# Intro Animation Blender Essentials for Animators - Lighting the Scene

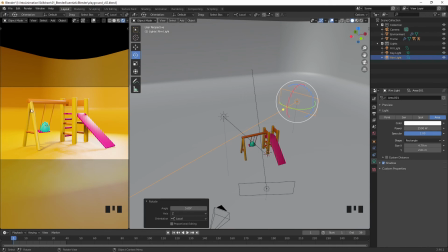12:27 One thing I'm not so keen on is this edge that you can see in the background here. So I'm actually going to select my environment again. I'm going to go back to the Modifiers tab. If you remember, we scaled this object up, but we didn't apply the scaling again. So I'm going to hit Control A, apply the scale, and there you go. That's smoothed it out a little bit more.
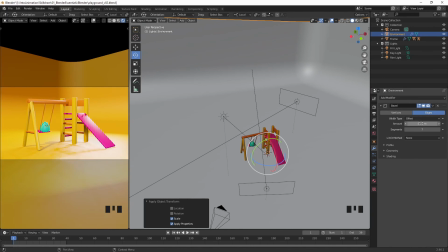12:46 I can still adjust that amount a little bit more and get a nice rounded edge here. Gives us a far smoother fall off.
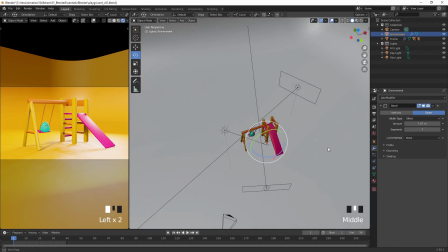13:00 I think what I'm also going to do to avoid this highlight here is I'm going to rotate this environment around a little bit.
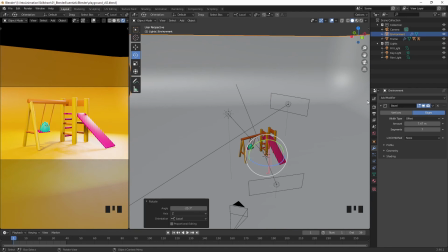13:08 Something like that seems to work. I think this rim light's still probably a bit too strong on the edge here, so I'm going to knock that back again.
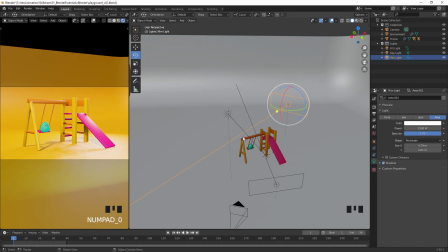13:22 Try 1500. And I'm going to apply a color to it so it's not quite so white. Going to go with something a little bit more of a yellow light in here, I think.
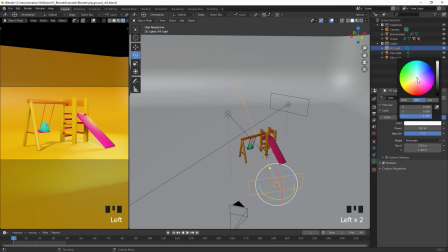13:43 And I'm also going to change the color of the fill light, and we're going to make that a bit more blue. What you'll tend to find is that shadow colors are a lot cooler
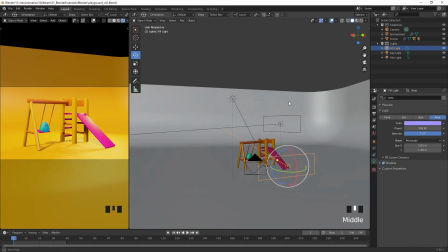14:01 than the main color from the sunlight.
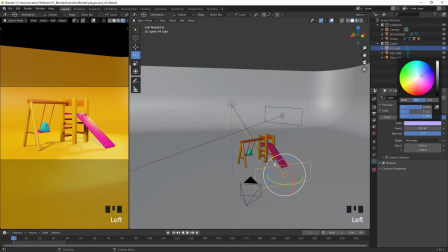14:08 Perhaps that's too much. Let's pull that back a bit. There we are. Just going to adjust this rim light a little bit more. I'd just like a little bit more of an edge visible up here.
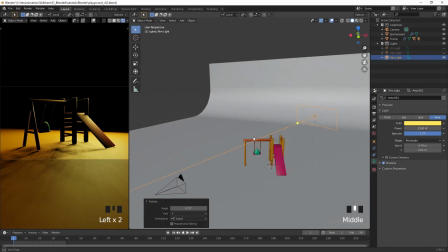14:26 So I'm going to disable those other lights again. And just adjust it a little further.
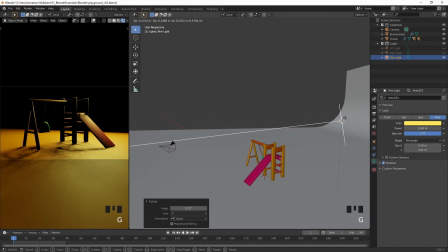14:34 There we go.
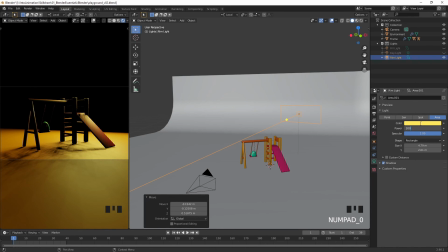14:40 Let's try 2000. Okay, I think we'll leave that there.
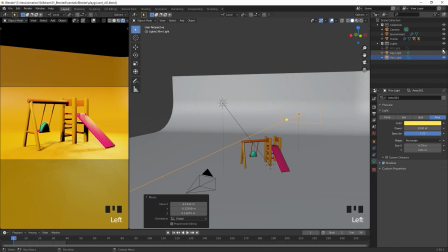14:46 Don't forget to save your scene.